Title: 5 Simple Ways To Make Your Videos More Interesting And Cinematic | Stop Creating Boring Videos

Amazing. So guys, we can see that we haven't even really done much, right? But it's already giving. The energy is there. So something that we can do to bring it to life even more is to add sound effects. Now remember, within Epidemic Sound, there are over 90,000 sound effects available for you.
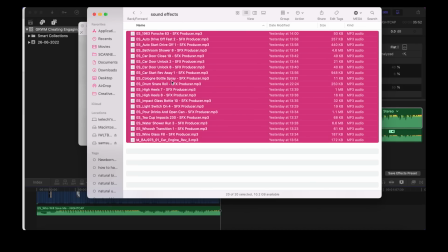[17:21]
So I'm going to import and add all the sounds that we already downloaded onto this video. So that way, there's life to it. You feel every action that I'm doing.
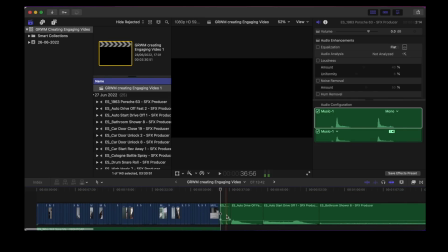[17:33]
Okay, so next up we are going to be importing all the sound effects that we went
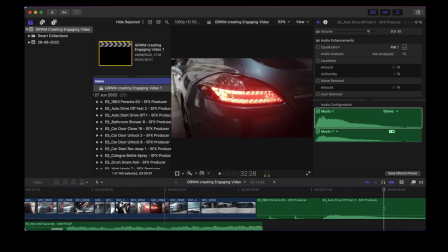[17:38]
ahead to download earlier on and then applying them onto the clips that we have to work with.
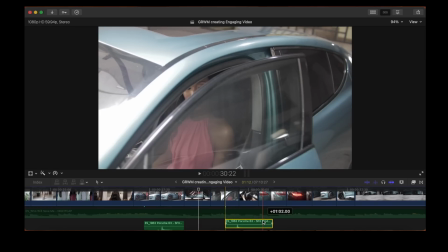[17:43]
Now this is going to help with bringing life to our actions that we're going to be doing within this video, right?
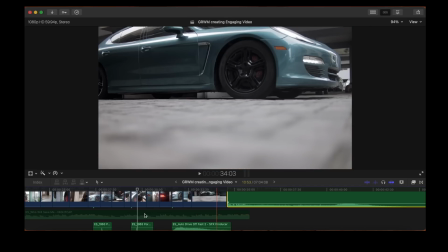[17:50]
I'm going to show you guys exactly what this sounds like later on,
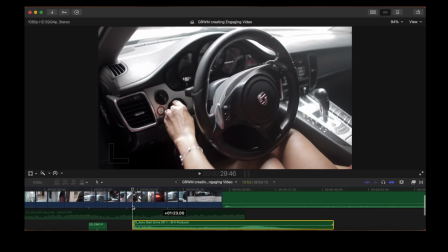[17:54]
but I'm going to be applying every action from, you know, the car engine and driving off.
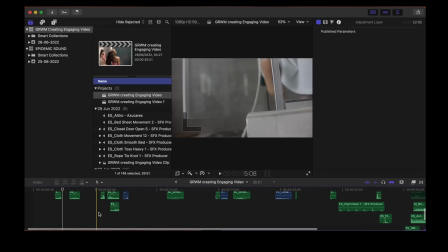[17:59]
That's the sound effect that I downloaded from Epidemic Sound, down to my heels, down to footstep, down to the bathroom, down to shower. I'm literally going to layer this on so that way we have a body of work that translates into amazing action like we're about to see right now.
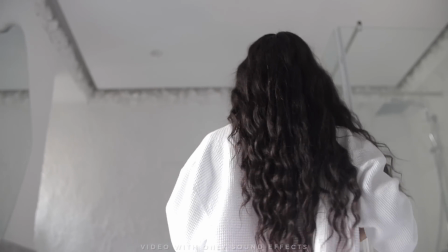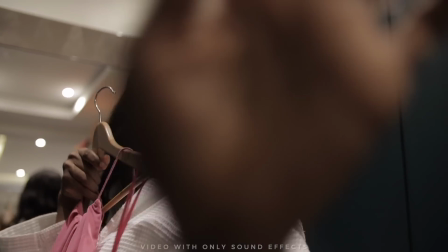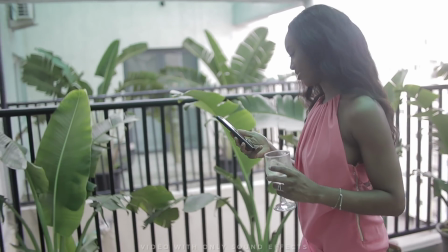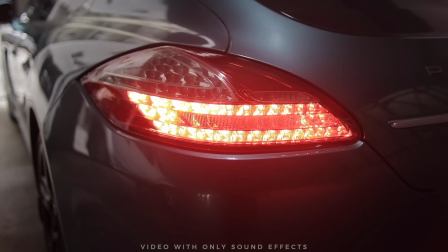Woo! Guys, this video hit. So something else that I'm going to do is I'm going to do just a basic my basic color grading. I'm just going to add my LUT to it so that way it looks good.
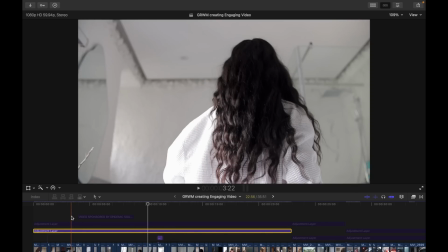[19:00]
So lastly, we are going to be applying some effects, some LUT, some color grading,
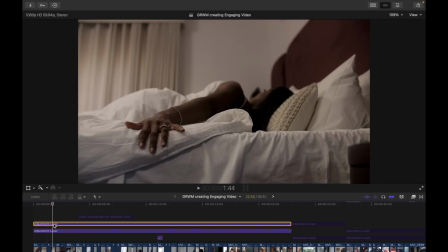[19:05]
as well as the letterbox, just to add some cinematic vibe and feel to this video like you're seeing right now.
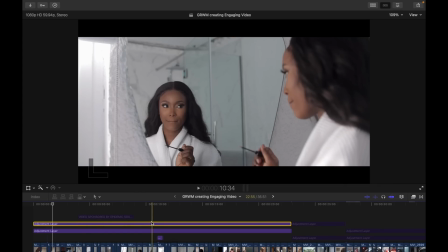[19:13]
This adds character, this makes it look a little bit cinematic. I'm also going to be adding a few texts.
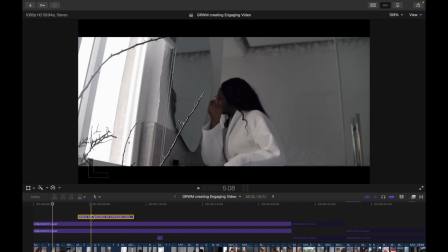[19:20]
Feel free to do your own thing, get creative with this, and just try it out for yourself basically.
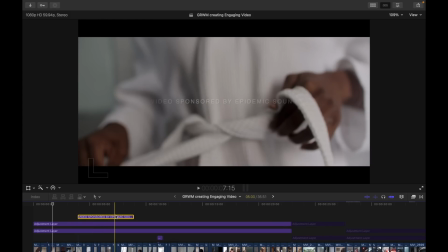[19:27]
So yeah, I'm going to add my text and everything that I'm going to be using.
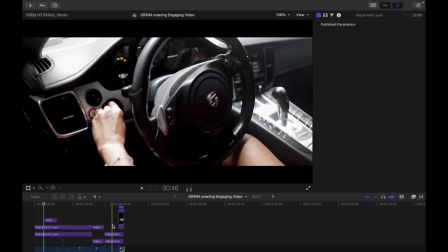Whoop whoop. Okay, so we're done with this. I'm going to let this render, then export it and play for us to watch one more time. Are you ready? Drum roll. Sound effect again. Yeah. Okay, let's play.
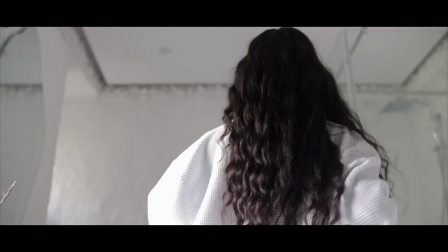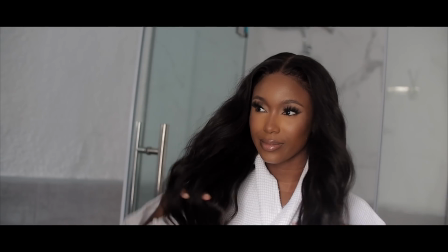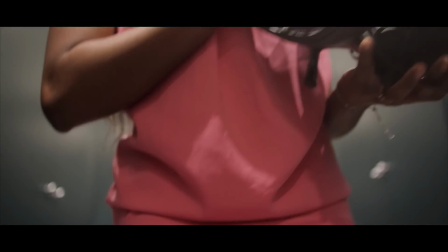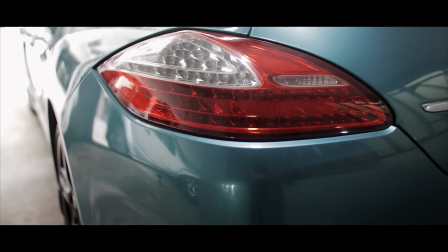So that is amazing. And this is just a tip of the iceberg, because your possibilities with sound and visuals, it's endless, right? You can do this with whatever content you're creating. So I hope this video was as engaging, interesting, appealing, motivating, educating as I had envisioned. I hope you guys enjoy this. Again, note that you can use whatever music, whatever sound you get from Epidemic Sound across all social platforms without getting copyright issues or without getting your content taken down.